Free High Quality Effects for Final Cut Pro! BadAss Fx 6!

That was me when I was waiting.
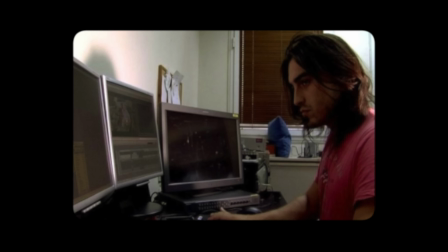4:18 I've been a professional video editor for many years. And as a freelance video editor, my favorite visual effects pack was Sapphire.
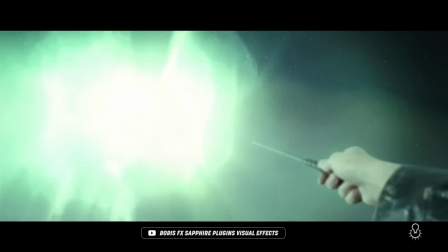4:28 No wonder the Sapphire is Hollywood's secret weapon and the choice of the world's best editors and artists for all their visual effects needs.
This pack cost $1,800.
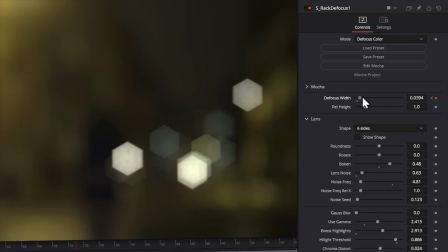4:40 It's an insane visual effects pack that I used throughout many of my TV projects. My absolute most favorite effect in this pack was the Sapphire Glow.
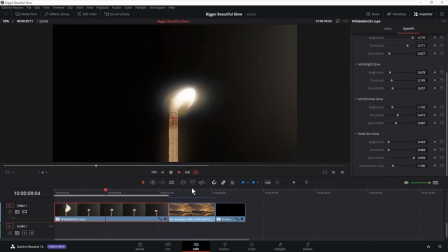4:55 It looks like an A24 movie, if you know what I mean.
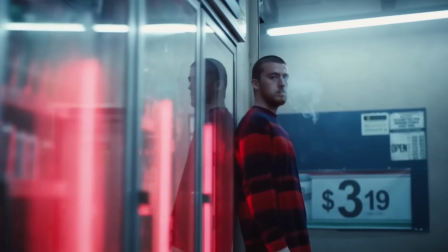and many Spielberg movies.
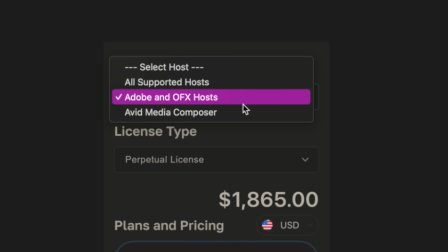5:11 Since this company is not making effects for Final Cut Pro, that's the one effect I've been missing since I started working on Final Cut Pro.
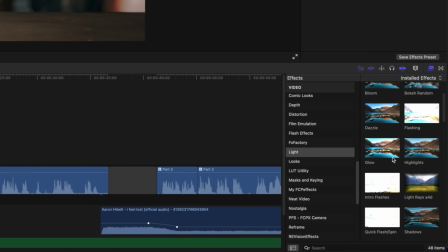5:20 And I know we have some glow effect in Final Cut Pro. This effect is nowhere near what I'm talking about here.
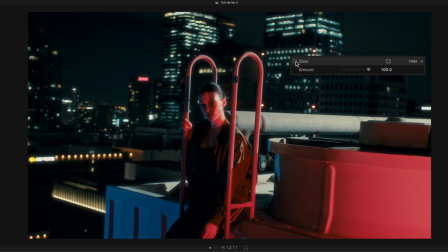5:28 This is embarrassing. Since I can make my own effects, I have been trying to recreate this effect now for years, but I couldn't reach the standard I wanted until now.
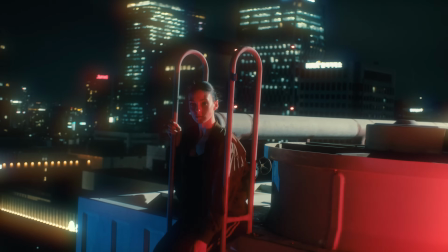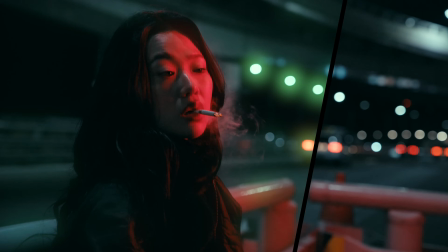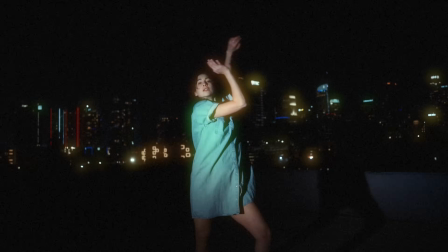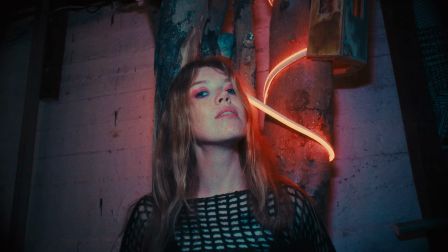6:10 Suddenly adds a lot of emotion. Something that looks dry feels alive.
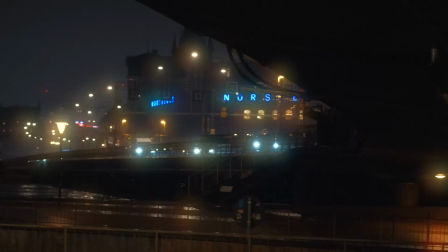6:19 A lot more cinematic, emotional, and I love that feeling.
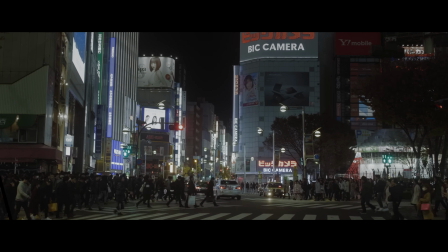6:24 It's so subtle. Most people won't even notice it, but they will feel it. Film glow gives you that subtle magic that we're all trying to create with our work.
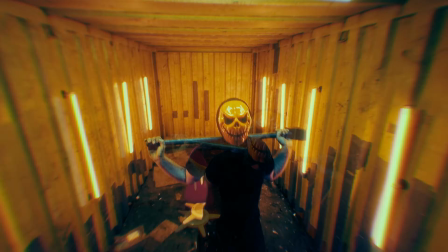To badass or not to badass. That's cool.
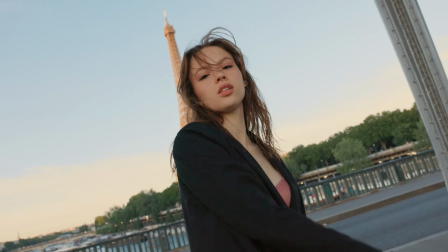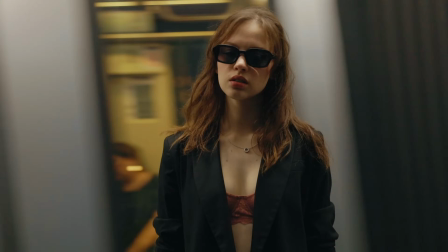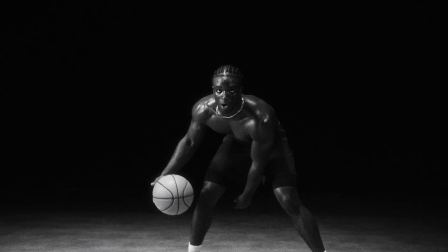This is the badass ghost.
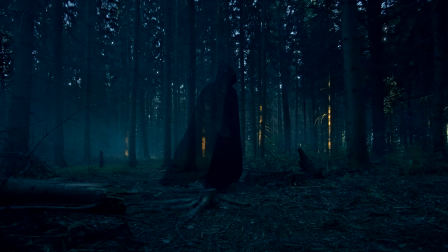7:12 So what do we have in this potion? A little time distortion sprinkled with some flashes gives us horror vibes mixed with glitchy energy.
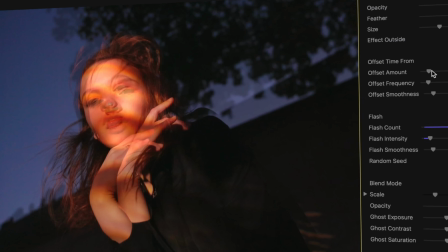7:26 I've intentionally made the settings very simple. The two sliders you care about the most are the offset amount and the flash count.
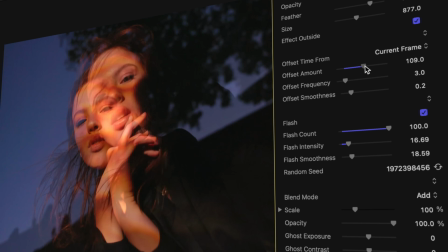7:35 Offset is responsible for warping the time, and the flash is about how much it flashes.
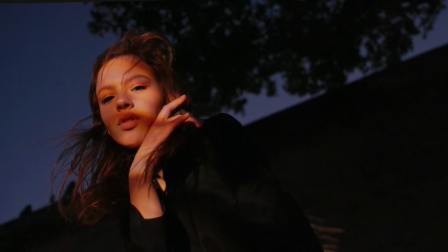7:41 These two settings are really the core of the effect. The next effect is inspired by the best freaking series in the world.
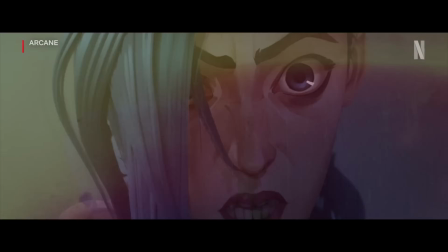7:53 We were kids, me and my sister.
Yes, Arcane.
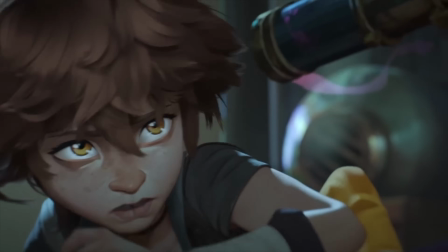8:01 Every frame in this series feels like a handcrafted masterpiece. The visuals feel alive.
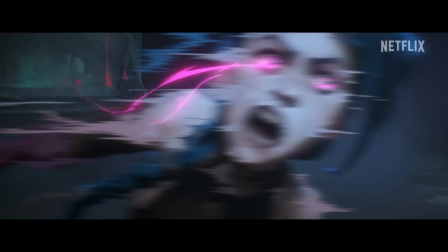8:07 It's cinematic, stylized, and raw. You're not just watching an animation, you're stepping into another dimension.
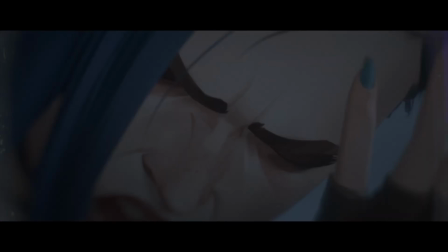8:14 A dimension where hand-painted aesthetic is combined with 3D animation.